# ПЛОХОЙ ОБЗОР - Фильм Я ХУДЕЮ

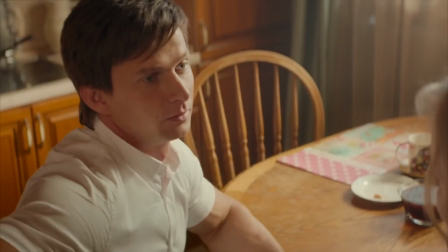265s
Можно даже сказать, что он её стесняется. Поэтому, как бы ненавязчиво оставляет её дома.
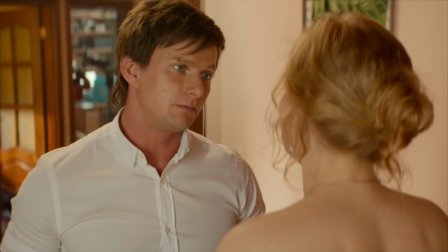270s Если не хочешь ехать, оставайся. Я сгоняю один подарок, подарю, речь столкну и приеду.
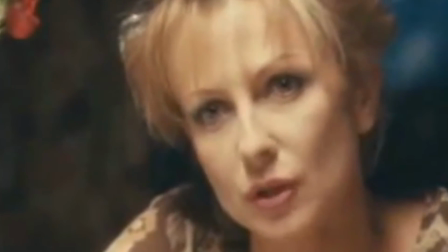275s Ну ты не так.
Аня, конечно же, переживает по этому поводу.
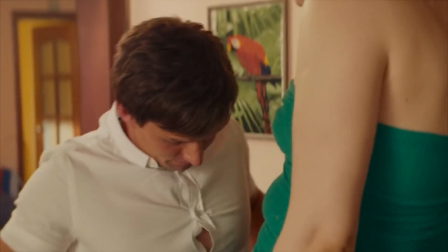281s
Хотя переживать по этому поводу абсолютно не стоит. А наоборот, нужно сделать выводы и просто моментально послать его нахуй.
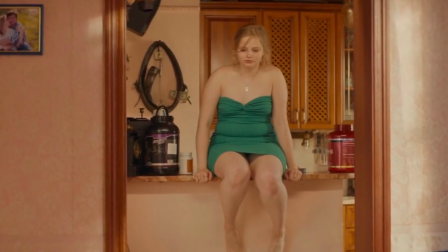288s
Потому что есть принципиальная разница. Мол, если ты скинешь парочку килограмм, ты будешь мне нравиться ещё больше.
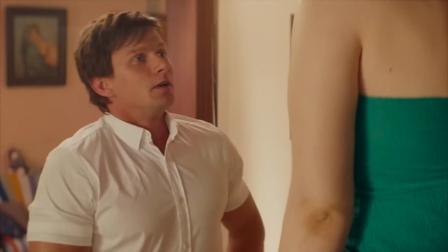294s
И я тебя стесняюсь, потому что ты толстая. В девушке, конечно же, зародились комплексы на почве лишнего веса.
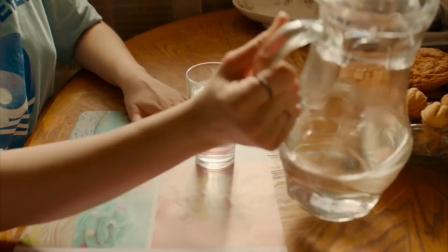300s
И она решила худеть весьма странным способом.
Я уверенная, красивая, стройная.
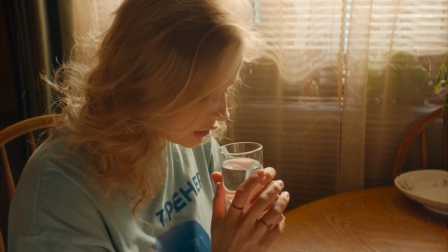306s И всем нравлюсь.
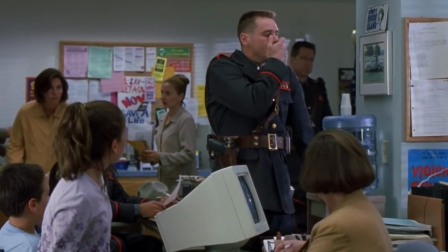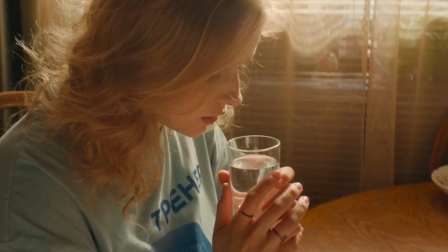314s
Жалко, что это работает только с водой, а не с маслицем, например, да? Но душевные терзания героини только нарастают.
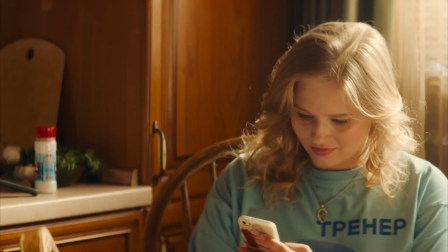321s
Ведь Женя, будучи полным мудаком, уже тусуется там с какой-то девушкой. И Аня их там уже поженила, проведя расследование по соцсетям.
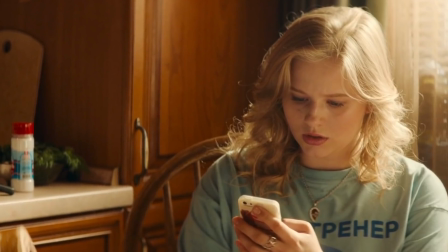332s
Вообще, девушки и соцсети это страшное сочетание.
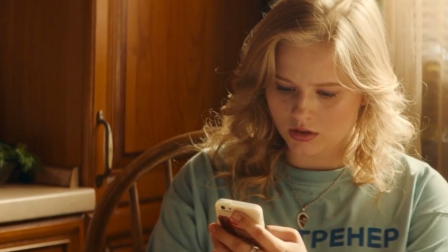336s
Они могут на основании того, что ты сделал репост какого-то тупого мемаса, прийти к выводу, что Гитлер жив и ты с ним сотрудничаешь.
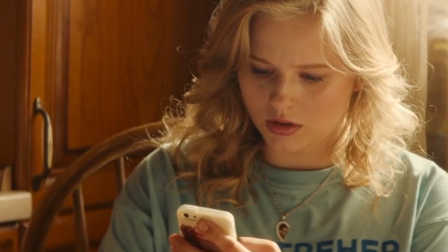343s
И вы вместе специально создали такую страну, как Израиль, дабы там собрать всех евреев вместе и разум уничтожить.
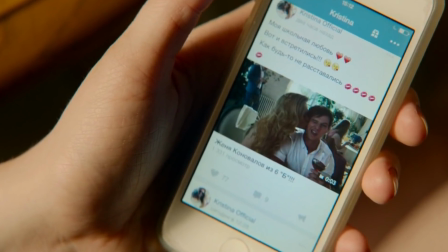352s
Но в этот раз это, конечно, будут не просто тупые догадки. Поэтому Аня срочно выдвигается на спецоперацию по уничтожению соперницы.
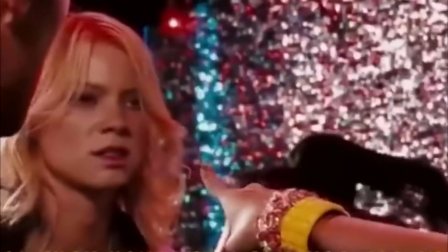360s Моя сейчас будет твоя, сука, жопа, драй!
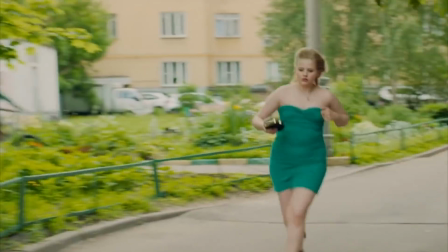366s
И о совпадении! Прямо на выходе из тоннеля она встречает свою подругу, или, как здесь говорят, братишку.
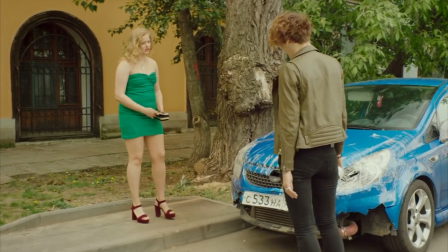373s Статах, поехали быстрее, а? Вау. Блин, что, стрёмно, да? Братан, вот это вот стрёмно, а у тебя секси-хат.
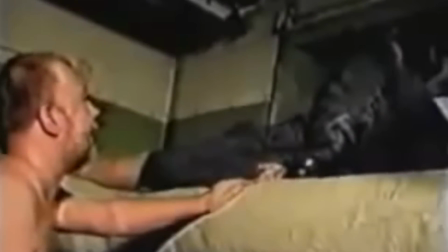380s Братишка! Вот это вот стрёмно, а у тебя секси-хат. Ебал, блять.
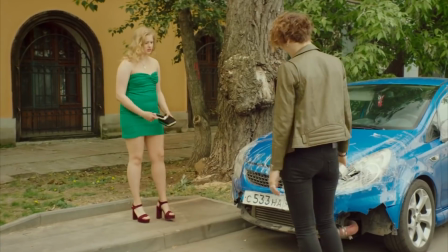385s
Серьёзно, такое ощущение, что местами, именно местами, они вообще не парились над сюжетом.
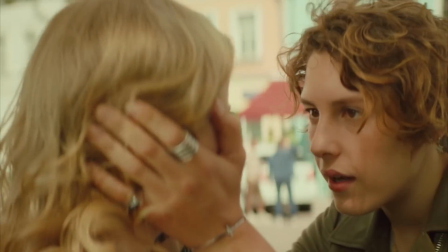390s
Поэтому некоторые персонажи просто появляются там, где нужно. А герои просто ведут себя, как будто так и надо.
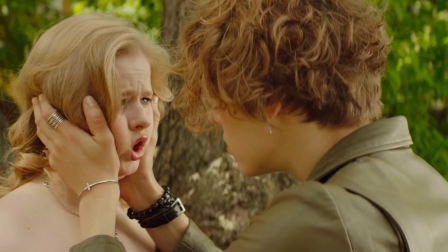395s
Серьёзно, это решается очень просто. Аня должна была сказать, о, Наташа, привет, как хорошо, что ты здесь.
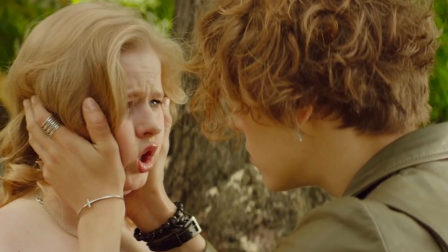401s
И дальше продолжить свой текст, чтобы намекнуть зрителю, мол, это случайная встреча. А так получается, что она как будто знала, что Наташа там её прям обязательно будет ждать.
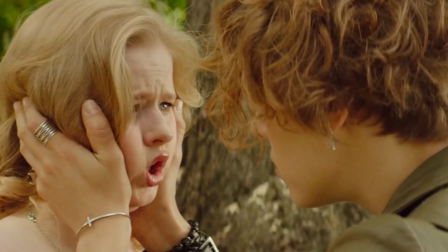409s
Хотя на самом деле по сюжету это не так Если бы добавить вот эту фразу, тогда бы никаких вопросов не возникало Всего лишь одну фразу нужно было добавить Подруга, конечно же, поддерживает Аню И решает её подвезти и улица,
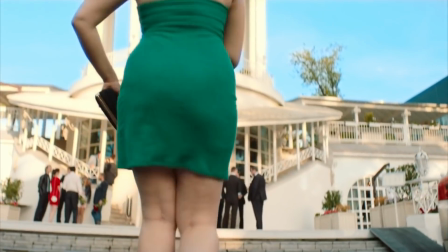421s
по которой, исходя из поливалки, недавно прошли нацисты Приводит их в кафе В котором Женя уже подцепил девушку,
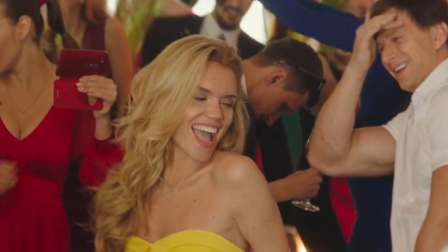428s
которая ничего не говорит А только смеётся и вертит задницей И исходя из её смеха, я делаю вывод,
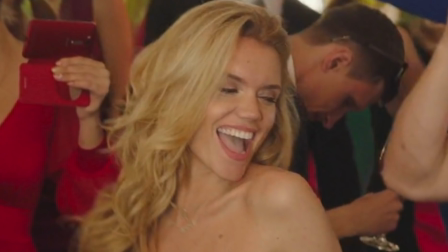434s
что она дельфин
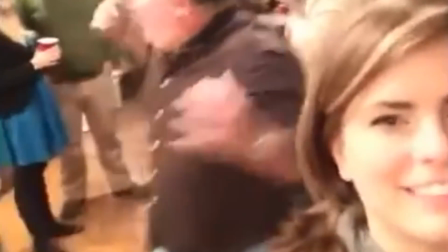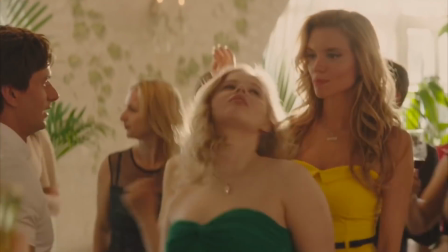441s
Аня решает влиться в танец и создатели как бы сопоставляют её и ту девушку
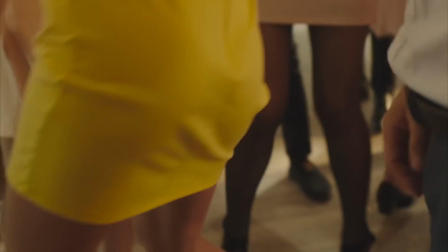449s
Делая по сути прямой намёк на то, что вот это красиво, а вот это нет С ней танцевала, со мной не хочешь?
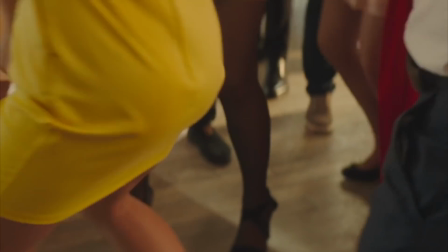455s
Что странно, потому что понятия красоте у всех разные А во-вторых,
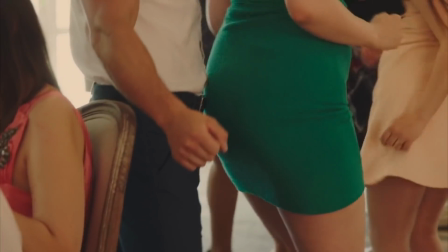459s
вы же снимаете фильм слегка не об этом Здесь нужно было акцентировать внимание на эмоциях Жени Таким образом,
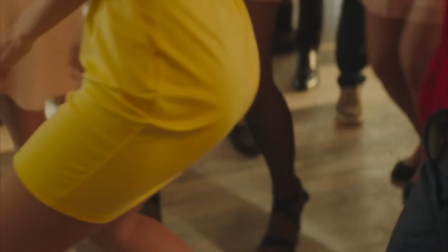465s
раскрывая этого персонажа и его отношение к Ане.
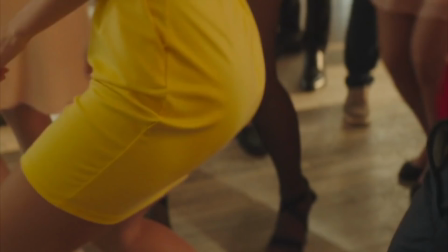469s
А вместо этого создатели умышленно или неумышленно создают завуалированный посыл для зрителя, который идёт вразрез с посылом всего фильма.
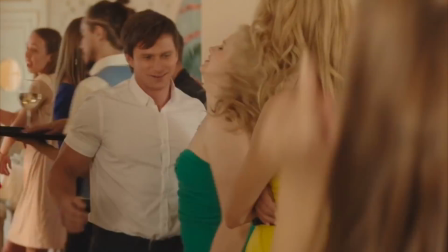477s
Ну а дальше создатели неплохо встраивают в диалог, пусть и простенькую,
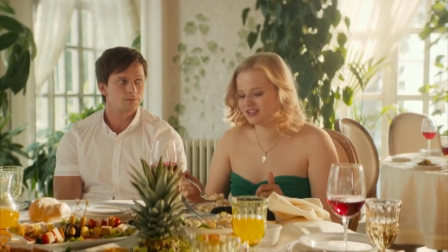482s
и немножко вторичную шутку, а также образ, который в большинстве фильмов выглядит не комично, а омерзительно.
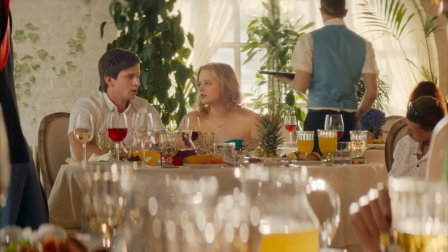488s
Но вот здесь он как раз скорее веселит.
Скажи мне, я тебя люблю, ты мой космос, моя вселенная. А вы знаете, что вселенная постоянно расширяется.
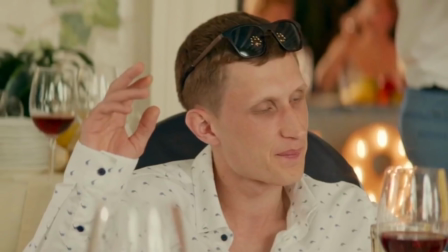497s Мы удаляемся друг от друга, лично я в ужасе.
Единственное, чего я не понял, это то, как вот этот парень сюда попал.
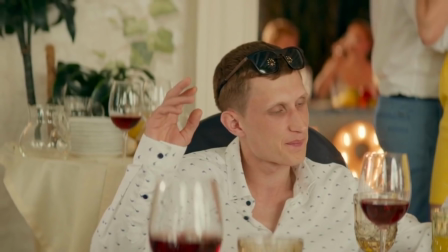505s
Ведь со слов Жени здесь собрались спортсмены. Видимо, это чемпионы России по отжатию мобил в подворотнях.
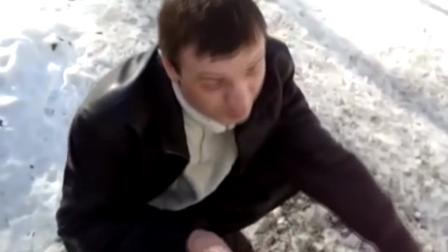511s Умеете, могете просто.